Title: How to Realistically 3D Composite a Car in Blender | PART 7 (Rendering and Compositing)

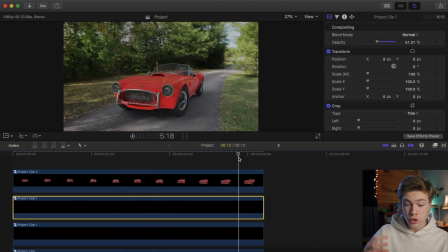12:18 And we can also make sure that our colors are looking the same with our car.
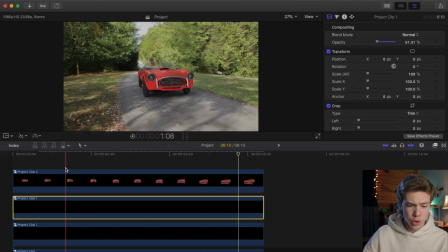12:23 I think this looks same. I haven't really applied any color grade to our original footage, but we can go ahead and do that now.
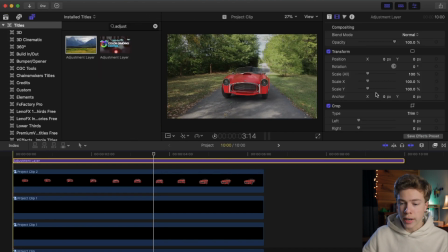12:28 So I'm gonna go ahead and add an adjustment layer, which will affect all of the layers below it.
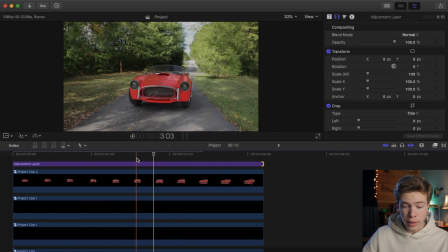12:33 If you don't have one of these, you are really missing out. Just search adjustment layer Final Cut Pro. They're really useful. So I'm gonna go ahead and select my adjustment layer, go to my color tab, open up my scopes with Command 7, and our image is already looking pretty good.
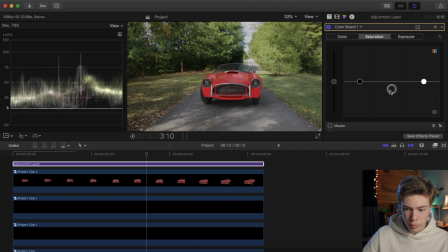12:46 What I might do is bring down the midtones just a little bit, and then also bring up the highlights. That'll help sort of make the image pop a bit more, as well as bring down my shadows just a hair.
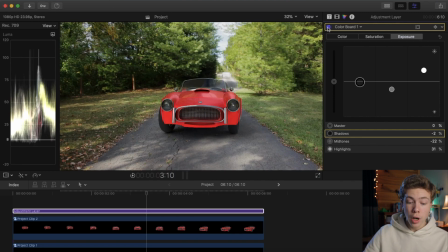12:59 So doing that adjustment to everything sort of makes everything pop, but also it really helps to sort of blend the car and the scene in together. Now, if for some reason your image had maybe a particular blue cast, or maybe you're filming during golden hour and everything's kind of yellowish, you want to make sure your car affects that.
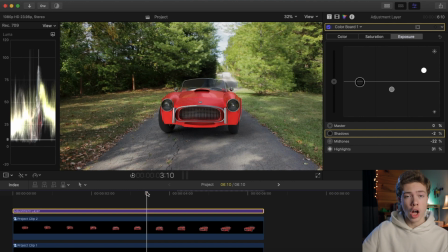13:14 The best way to do that is to match the color of your lighting back in Blender. But if for some reason you get to export and you realize, hey, that doesn't look quite right, just select the car layer itself and make your adjustments. Let's say I wanted it to be brighter, I could brighten up the car. Obviously that doesn't look good here, I think it looks good, but if I needed to, I could do specific adjustments with just the car to make it all look good.
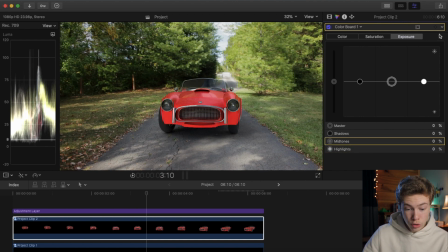13:34 Here, I think it looks just fine, so I'm gonna leave most of that stuff alone. That red might be just a bit too pungy, so I might pull out the saturation in the midtones just a little bit, as well as in the highlights. Actually, I may leave it up in the midtones, but bring down the highlights. I think that looks a little more realistic because I don't think the red would really be popping that much.
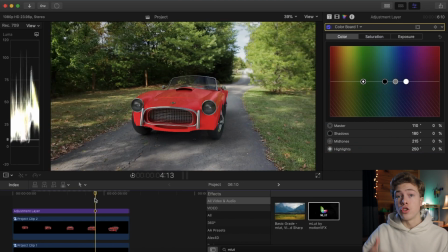13:53 Now, if you wanted to, you could add a look grade or a LUT to this just like you would grade the rest of your videos if you wanted to fit into a movie.
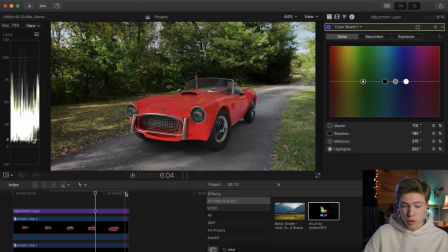13:59 But for a test, I honestly think this looks just fine. So I think I'm perfectly happy with the way this turned out. So I'm gonna go ahead and export it as is. And for exporting, you can of course export it however you would normally export any of your other videos, which for YouTube, you should be doing H.264, if you didn't know, and for storage, use ProRes. So this is what my finished animation turned out like.
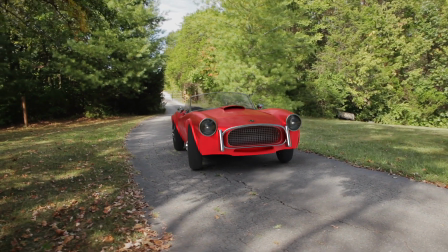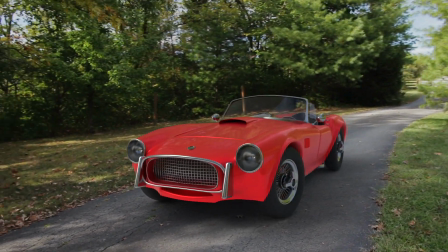We finally did it. We finished this tutorial series. I am glad to have this done, but I've really enjoyed it. You know, there is a time when I wasn't really enjoying it because it is a lot of work, but it's really fun. And if you're having trouble making this look realistic, what I would do is see if you can find, if you're trying to do a car, see if you can take a video with a real car in a driveway or wherever your location is, and then put a fake car next to it. That way in editing, you can exactly see what a real car there would look like, and you can try to match that as much as possible. That really helped me when I was first starting out. And honestly, just try it, do it a bunch, and just practice makes perfect. If you enjoyed this tutorial series, please let me know it in the comments and click the thumbs up button and subscribe if you want to see more tutorials like this in the future. I probably won't be doing a Blender tutorial for a little bit because I'm a little tired of it, but I've got lots of other tutorials that I'll probably be doing. But if you have anything you'd like to learn in Blender that you haven't found anyone else doing, let me know down in the comments, and I would love to tell you how to do it if I know it, or maybe y'all want to learn it. I'm by no means a master of Blender. There's plenty of people out there that are much better than I am, but this is just one thing that I've really enjoyed learning and want to share with you guys, because I haven't really seen any other tutorials on start to finish how to do the entire visual effects compositing process. Well, it is very late and I want to go to bed, so I will see you guys in the next video. I'm Josiah, thanks for watching.
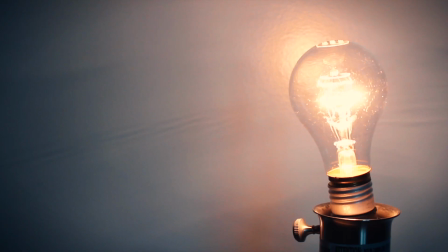All right. Now it's your turn to go make your friends think you just bought a Ferrari.